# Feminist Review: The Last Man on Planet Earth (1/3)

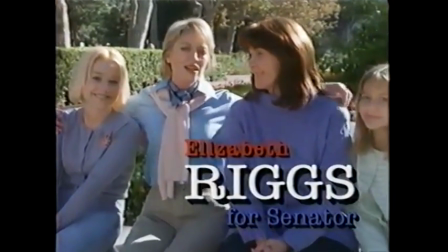[4:07]
Here's a female FBI director, Elizabeth Riggs, played by Veronica Cartwright.
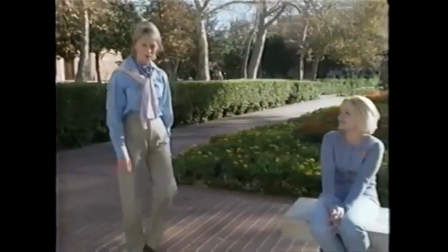[4:12]
Yes, THAT Veronica Cartwright. Who is running for senator, and she introduces her family, her wife and her two daughters.
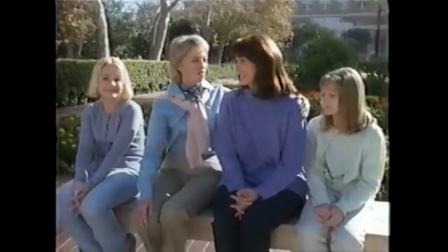[4:20]
OH MY GOD WOMEN! The way this is presented, with dramatic music and a sudden cut to the title and pause, gives the impression that this is supposed to be scary.
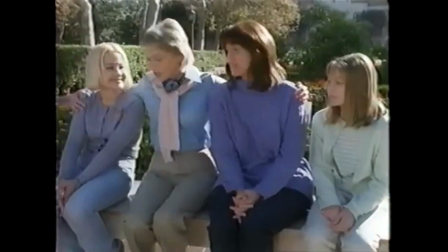[4:29]
Like having a woman in power, lesbians, and a lack of men in a political campaign video is supposed to be horrifying in and of itself.
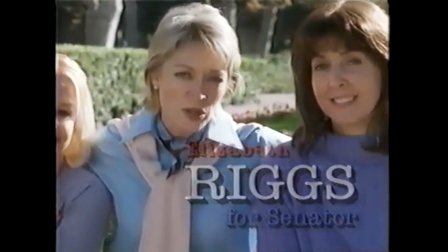[4:37]
It feels like it's trying to imply that women rule the world and there are next to no men because men would obviously take center focus in this kind of video.
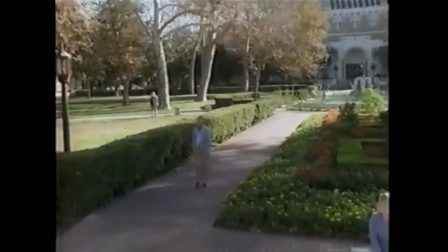[4:45]
It would obviously be a man in charge of the FBI and running for senator. It would obviously be a heterosexual relationship.
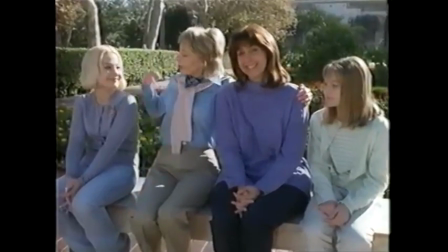[4:52]
And it would obviously have a nuclear family with at least one boy.
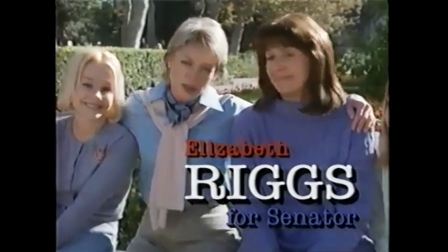[4:56]
It feels like the film is saying that this is some kind of perversion before nature, when this is actually something that should realistically happen in the future.
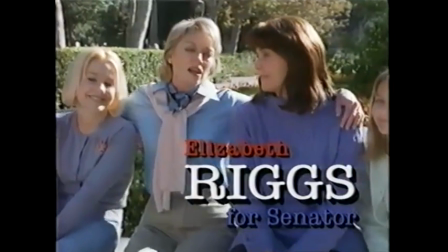[5:04]
The glass ceiling needs to be taken out, and women should be respected enough that you could just as easily see this as a Mitt Romney video,
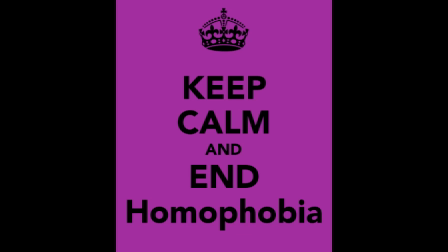[5:11]
and gay couples should receive as much respect as their straight counterparts. This video should be unremarkable.
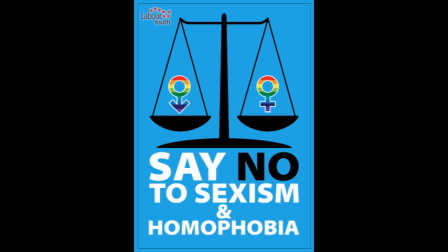[5:17]
In our current society, it should represent an ideal, that it is treated as horrifying is indicative of the movie's sexist and homophobic nature.
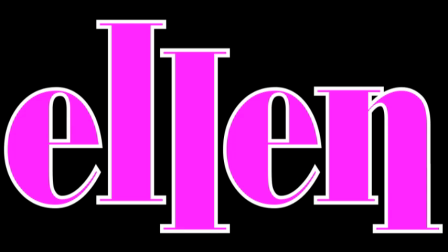[5:25]
Okay, to be charitable, I think the movie is trying for something along the lines of Ellen season 5 episode 17, It's a Gay Gay Gay Gay World,
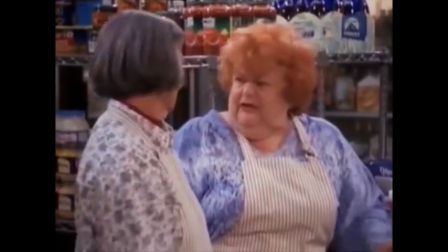[5:34]
where it tries to show how messed up our society is by presenting a world where homosexuality is the norm and straight people are stigmatized.
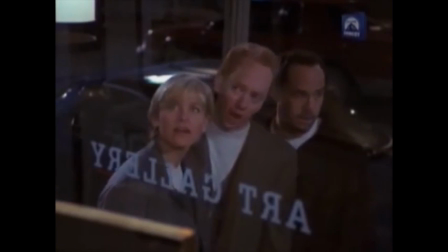[5:42] Oh dear god. Is this their idea of art? A painting of a little boy kissing a little girl? That's not art, that's pornography. Who is this Norman Rockwell anyway?
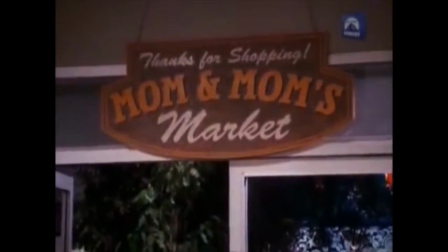[5:56]
Some satires will try reversing oppressions to try to get us to care more for the oppressed people because of existing empathy towards the people that society appreciates.
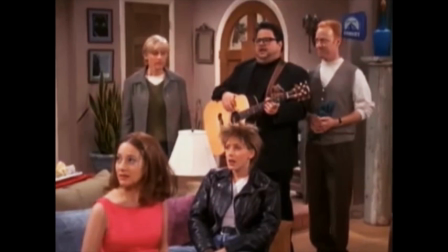[6:06] I'm straight.
It's somewhat problematic on the face of it because we shouldn't need straight people being oppressed like gay
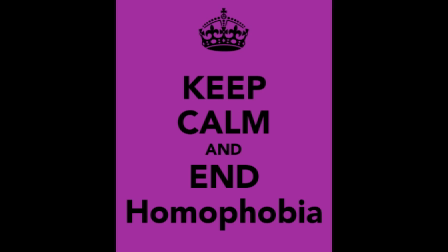[6:13]
people are here to care about gay people here and should be able to just empathize with gay people because they're people.
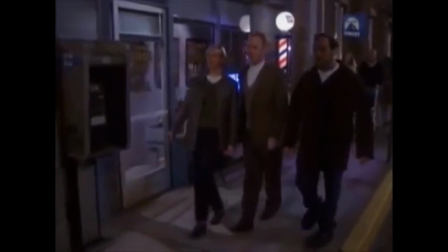[6:19]
Unfortunately, some people need this kick in the pants, so it does serve a function.
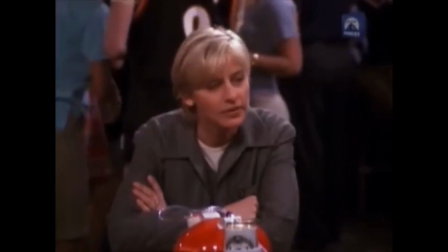[6:24]
Where Ellen succeeds is in that our protagonist Ellen is gay, so we're full of respect for her and can appreciate her standing up for straight people,
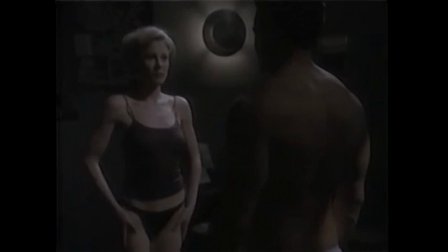[6:32]
both on the level of her being the protagonist and are empathizing with straight people. The Last Man on Planet Earth makes the protagonist a straight woman in the closet.
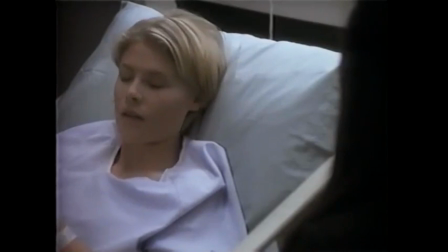[6:41] You're one of those closet hetero cases, aren't you?
And due to the artificial dystopian nature of the lesbian society,
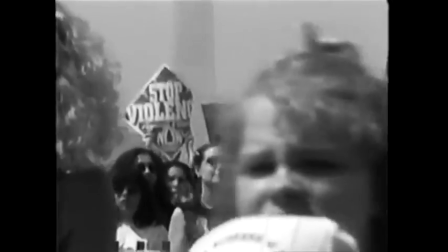[6:47]
it feels more like a message about stopping those evil lesbians slash feminists before
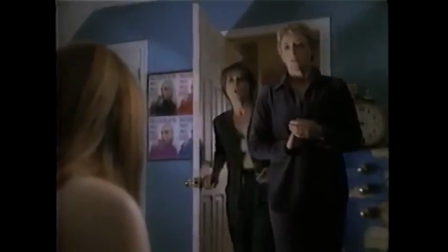[6:52]
they take over the planet and outlaw straight marriages than it is empathizing with lesbians.
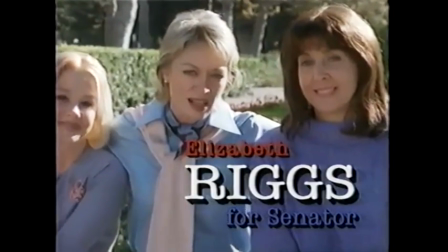[6:57] A vote for Elizabeth Riggs is a vote to preserve our way of life.
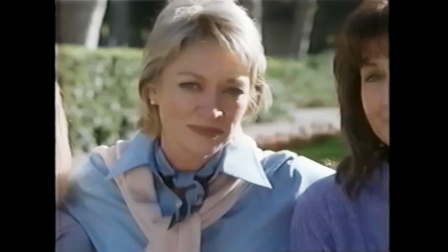[7:04]
Okay, she's a conservative. So what? Yeah, it's telegraphed that she's the villain, but there's no real reason to think that based on her family being all female.
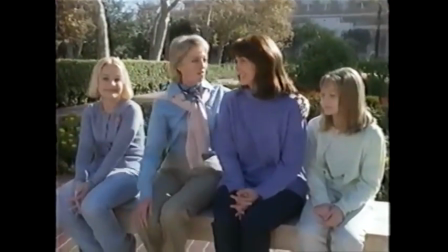[7:13]
Her family is also all white, but there's no reason to think that this is a racist dystopia.
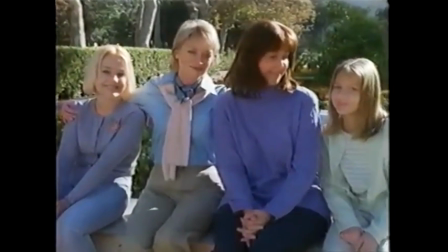[7:18]
We just accept that everybody's white because modern American society is racist and we
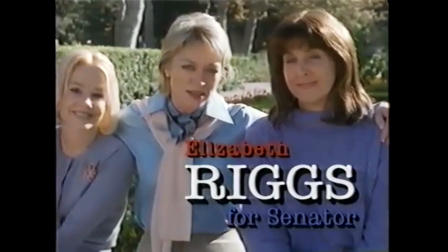[7:22]
value some racist idea of bloodline purity so highly that we don't even think about it.
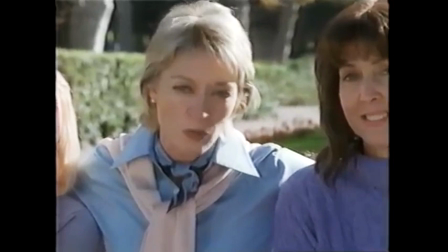[7:27]
To me, that's the real horror of the scene.
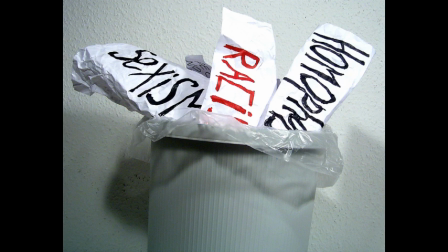[7:30]
Modern prejudices are preserved, so things that are common but bad we don't think about, and the things that are uncommon we are to find horrifying just for being non-normative.
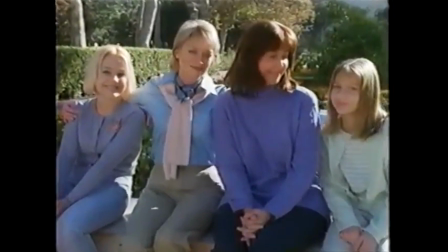[7:39]
After that terrifying video of women in power, we see Washington, D.C. in the not-too-distant future,
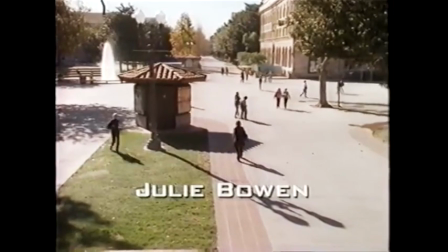[7:46]
where the protagonist, Hope Chase, played by Julie Bowen, is trying to masturbate to a hologram of a hunky man.
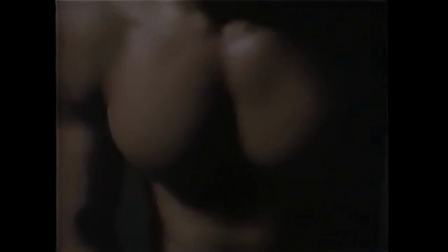[7:52]
There's an interesting role reversal here where the man is objectified for a female gaze while
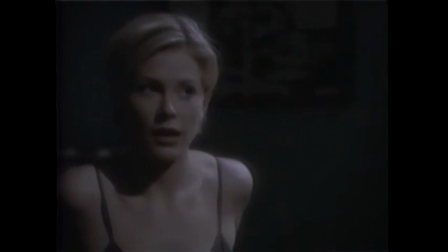[7:57]
she acts with a self-assured attitude towards sex that we would typically associate with men,
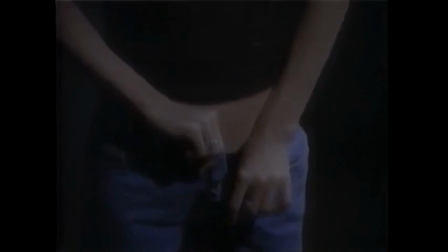[8:02]
and it's one of the few effective uses of satire in the film. This is, however, her hampered by a very male gaze shot that shows her shimmying out of her jeans.
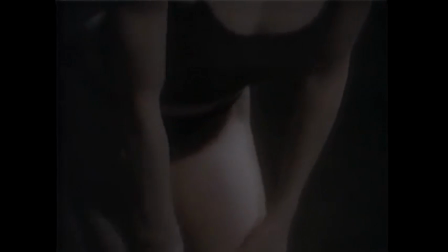[8:11]
I'll note that this hologram has zero intelligence. It's just a projection.